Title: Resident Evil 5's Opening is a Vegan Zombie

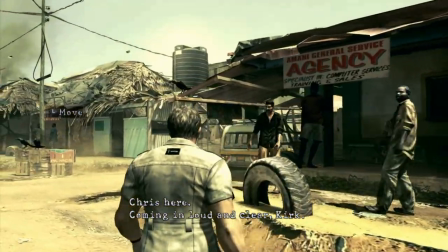(8:16)
It's an effective means of keeping Chris feeling vulnerable while we walk up this street.
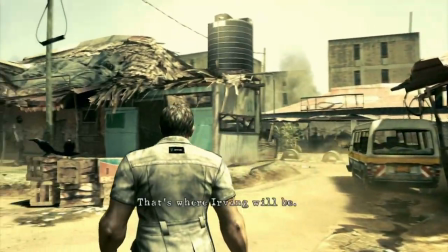(8:20)
The locals mind their own business until we pass, suddenly stopping what they're doing and turning their attention on us to just stare.
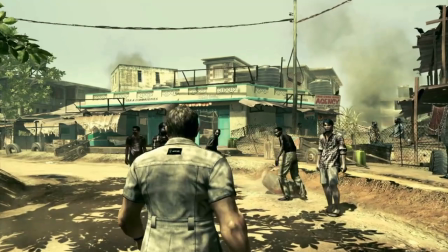(8:28)
A small cluster of Magini bluntly beat the crap out of something alive and squirming in a woven sack and pause when we're near,
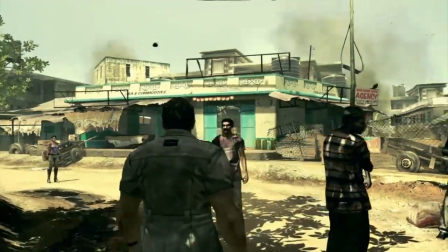(8:36)
toying with their weapons, and you feel a tonal shift in the autonomous zone, that here, there be monsters.
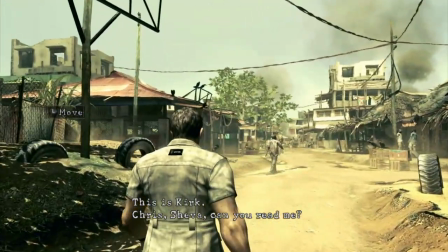(8:42)
But it's all undermined by Kirk, chipping away in our ear, providing coordinates for us to follow,
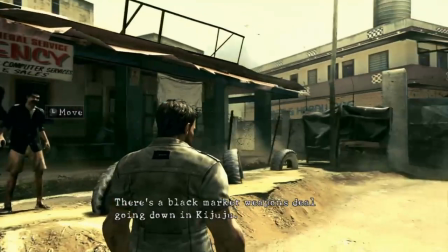(8:48)
and reassuring Chris and the player that not only is he just a quick hop-skip away, but so is the BSAA Alpha team we saw at the beginning.
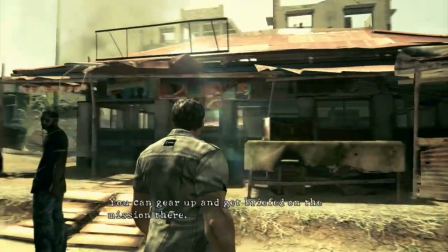(8:56)
Rendezvous. Briefed, mission, alpha team, all terminology which never retreats from the experience,
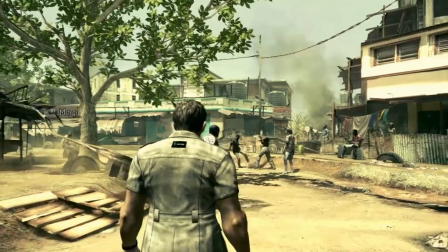(9:02)
and this is the first real moment that Resident Evil 5's pretense of strong, organic horror is replaced with little military shooterisms.
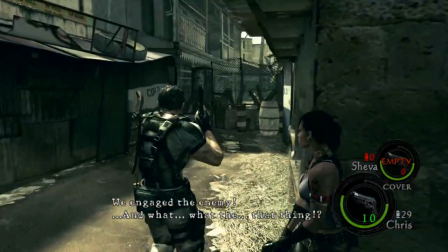(9:11)
Even though Chris isn't in Stars anymore, this is a military operation,
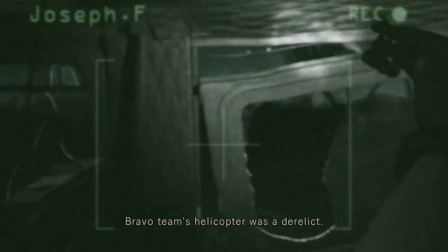(9:16)
and where Resident Evil 1 took its action aesthetic and ripped it apart in its first moments, Resident Evil 5 sews it together,
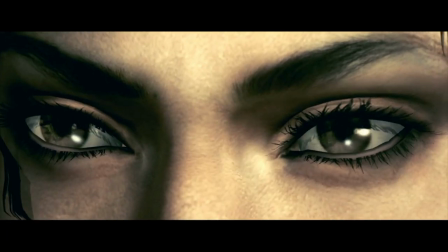(9:24)
but stitches around the spooks.
When you want Blaska, okay, but I was...
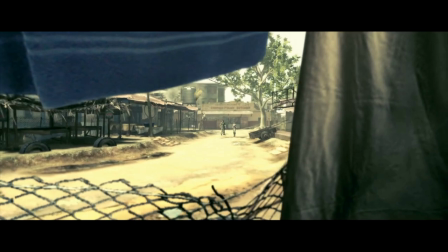(9:33)
See, this scene should be terrifying. It really should be the moment that the game stops pretending to be an action-packed fighter fest
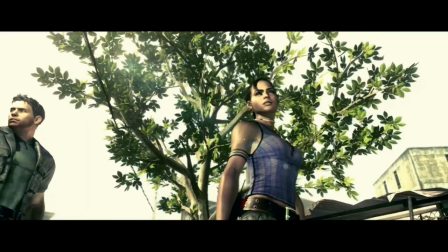(9:41)
and instead falls into the foreboding tension which made Resident Evil 4 so engaging.
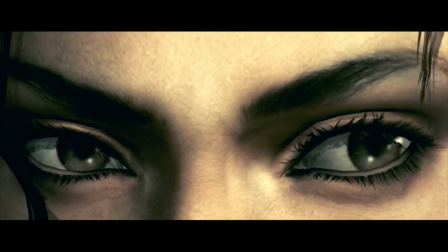(9:46)
There's an air raid siren signaling danger, someone barks orders in Swahili over the radio, suddenly everyone is gone.
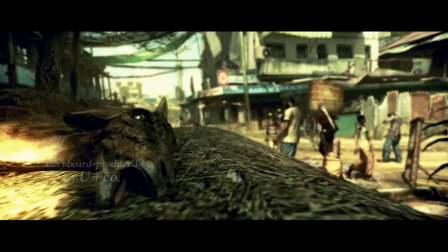(9:54)
But because we know there's a busy armed populace just 50 feet behind us,
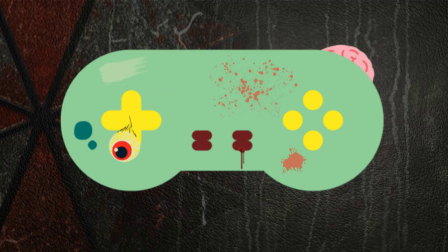(9:58)
and because Kirk and Alpha Team are just over the ridge, and worst of all, because we saw this scene in Resident Evil 4,
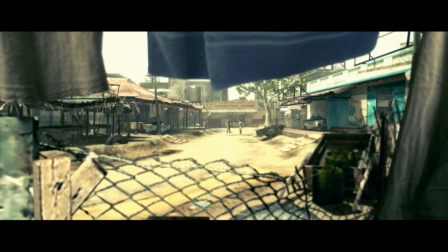(10:04)
it doesn't work and is tonally confusing. It's a vegan zombie.
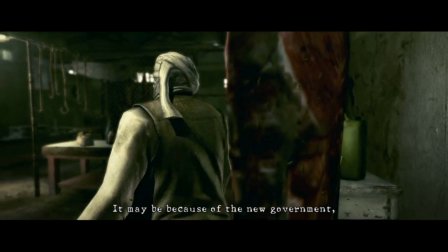(10:10)
Chris and Sheva meeting their contact in the upcoming butcher shop is unnecessary and should have been cut from the opening altogether.
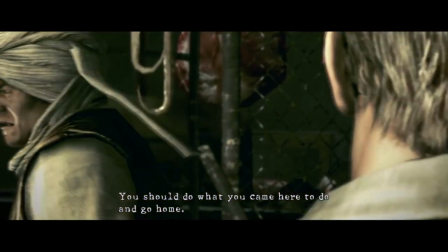(10:16)
Chris notes that they really roll out the carpet for us Americans to try and reinforce how out of place Chris is in this foreign land,
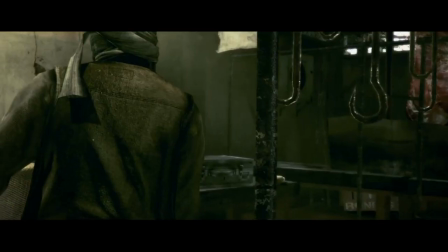(10:24)
but so far Africa has seemed lively and welcoming and in keeping with our expectations.
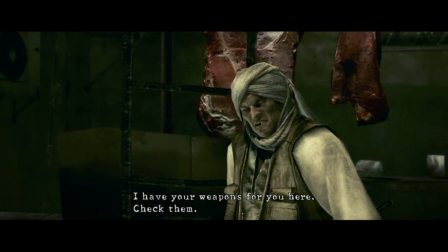(10:30)
There's nothing otherly about this region.
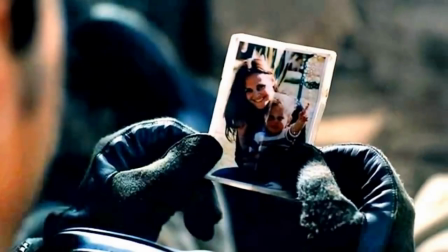(10:32)
We've seen it before in Black Hawk Down, Tears of the Sun, bloody machine gun preacher for goodness sake.
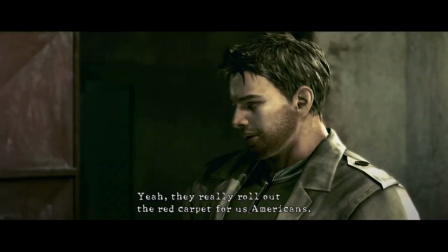(10:39)
So the delivery doesn't strike the same church bell that Resident Evil 4 did. Picking up our gun, we notice two more conflicts.
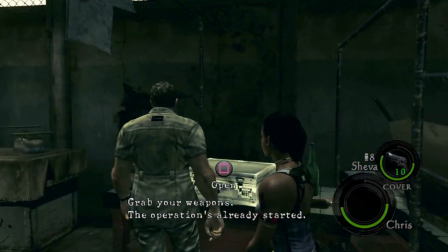(10:47)
This tutorializes the inventory system, specifically that the game does not pause when equipping new gear,
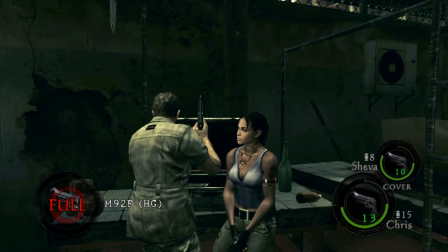(10:53)
which will make every combat scenario much more potent and tense later.
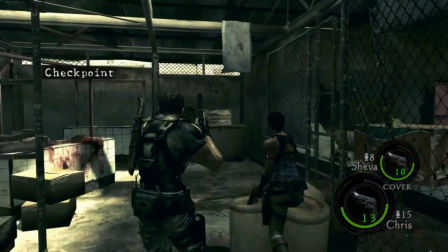(10:59)
A rumbling,
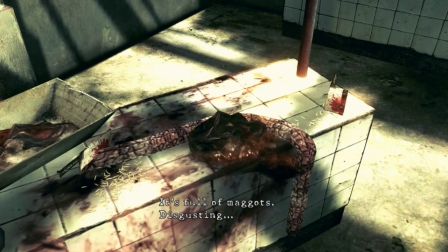(11:00)
groaning track plays as we explore the butcher shop and note every grisly detail, blood-soaked slabs of meat buzzing with flies in the heat.
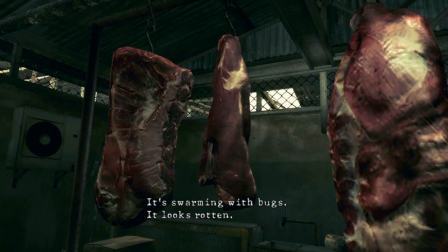(11:08)
The interior of the shop is a much tighter space than the vast open street we just marched down,
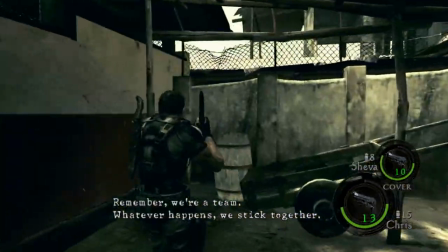(11:13)
setting expectations of some claustrophobic horror to come. But the butcher shop and the alley outside are also
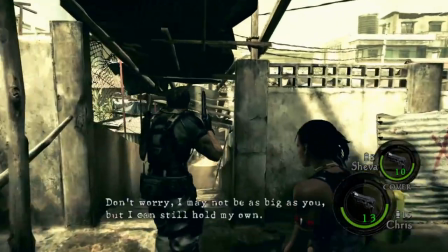(11:21)
covered in ammunition and healing items and money and all sorts of useful resources.
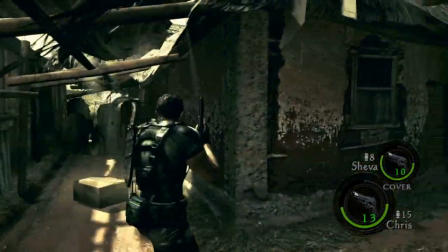(11:27)
We haven't even met our first enemy yet. By the time you get to the foot of the stairs and hear that terrified scream, you're lugging around enough ammo to kill a boss.
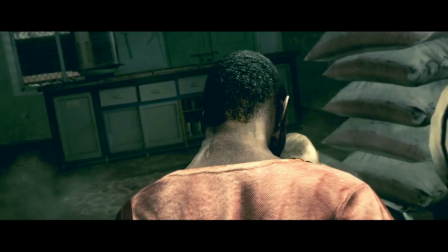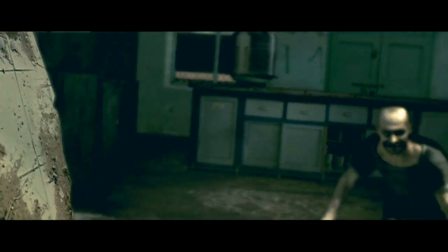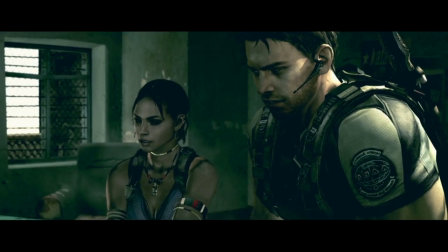(11:46)
Our introduction to our first real enemy is where our first 10 minutes comes to an end.
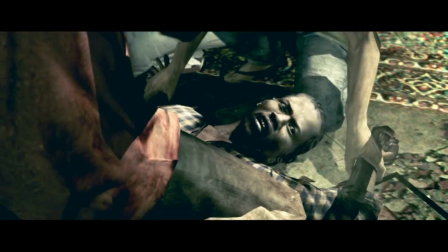(11:50)
Two Magini pin down a local and force feed him a parasite.
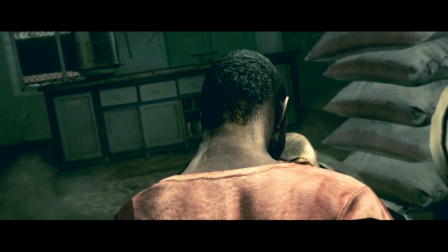(11:55)
As he begins to change, we see a hint of the monstrous capabilities our foes will show off later,
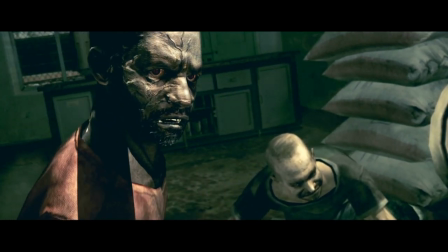(12:00)
the mouth folding outwards, a glint of sharp, razor-like teeth.
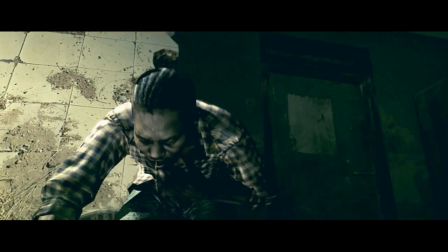(12:04)
In an effort to simplify our first combat encounter, keeping the enemy population to one, the Magini run away from Chris and Sheva,
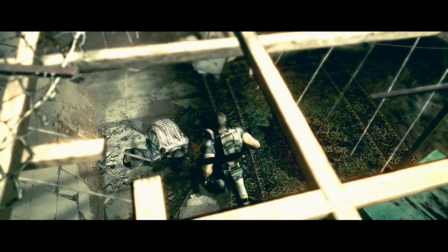(12:12)
forcing a steady retreat, which ultimately hinders how aggressive we expect them to be later.
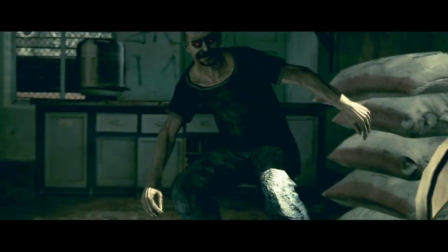(12:17)
Why are they running away? Are they scared? The Ganados never ran away, and the Magini will never retreat after this point.
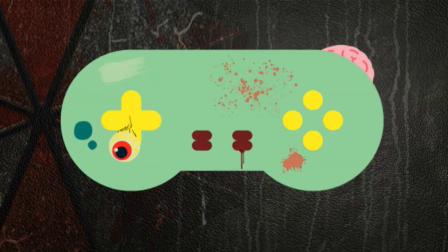(12:25)
Aside from that, this is a really juicy scene, and I mean that in the most literal sense.
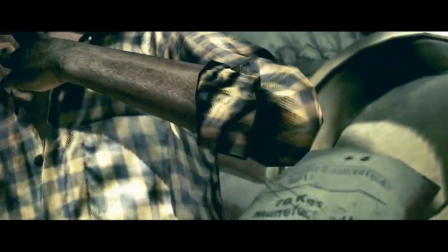(12:30)
The wet, slippery, retching sounds the Magini makes while he drools and spits, gagging on the parasite,
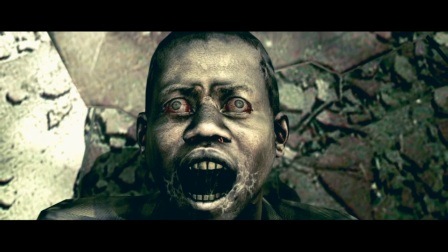(12:37)
are beautifully indulgent, sounding like the sloshing of grease or fat while it sizzles from a frying pan.
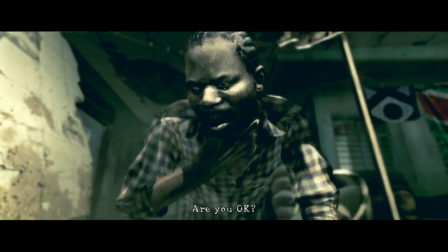(12:43)
Man, I'm hungry. Chris, reaching out and touching him for a second, asking if he's okay, is dumb.
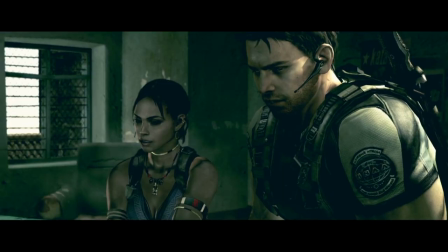(12:49)
Sure, he should know better after his time dealing with bioweapons, but there's such an earnestness to it that a player is likely to forgive his denseness.
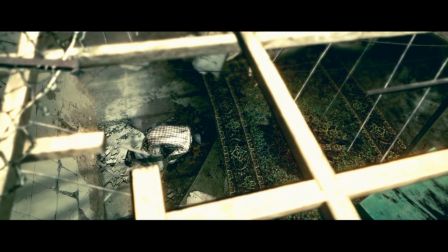(12:56)
He's developed a hero complex since the Spencer Mansion. At its core, his mission is about helping people.
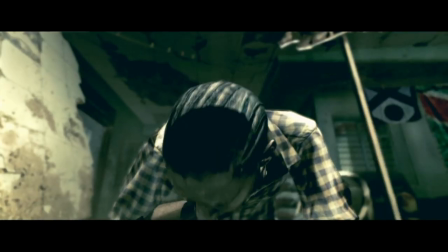(13:02)
He's not ready to put a gun to the Magini's temple just yet. The cutscene transitions from seeing our enemy start to charge at us to panicking at his wild, rabid rush in gameplay form.
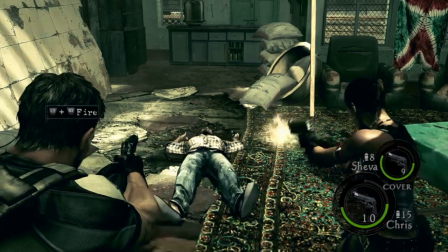(13:13)
Resident Evil 5 has been slow enough in game feel up until now,
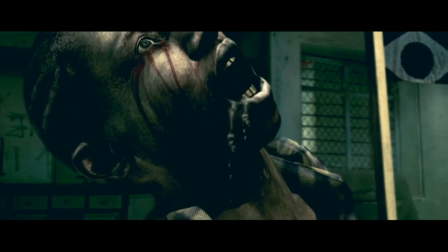(13:17)
so it doesn't need to give us a slurring zombie or Ganado to introduce us to its tension,
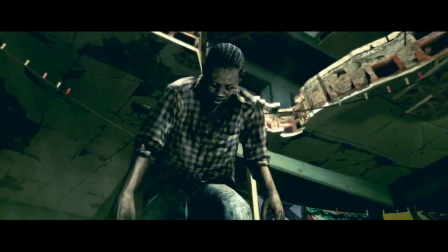(13:23)
just a charging Magini to kick its doors open and introduce us to how much faster the gameplay will be.
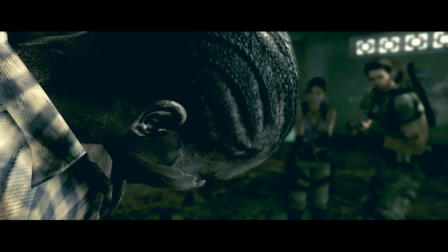(13:29)
But because the game has loaded us up with so much shootman gun ammo,
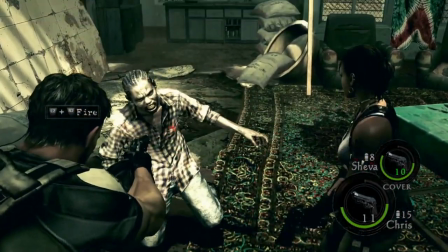(13:34)
the player can rattle off as many bullets as they like, or better yet, they can step aside and let Sheva have all the fun.
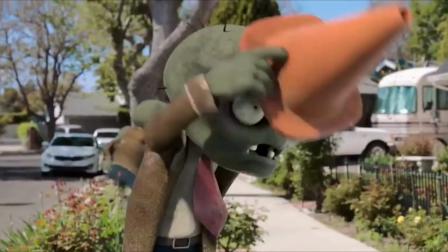(13:40)
Though, considering the impressions the game's left in us by this point, it's likely he was aiming for the fruit anyway.
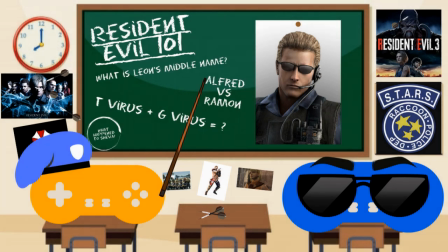(13:48)
Thanks for watching, and a quick question from me. In the build-up to Resident Evil 8, I'm going to be spending an afternoon with a pal of mine trying to explain the entire Resident Evil story to him so he's prepared for the new game. We've been thinking of recording our chat in a silly one-off podcast format. Is that something you'd be interested in?
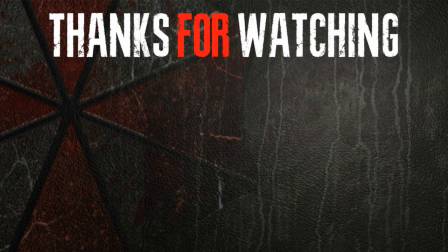(14:08)
Drop a comment below and let me know. Oh, and if you enjoyed the video, like and subscribe, and as always, take care.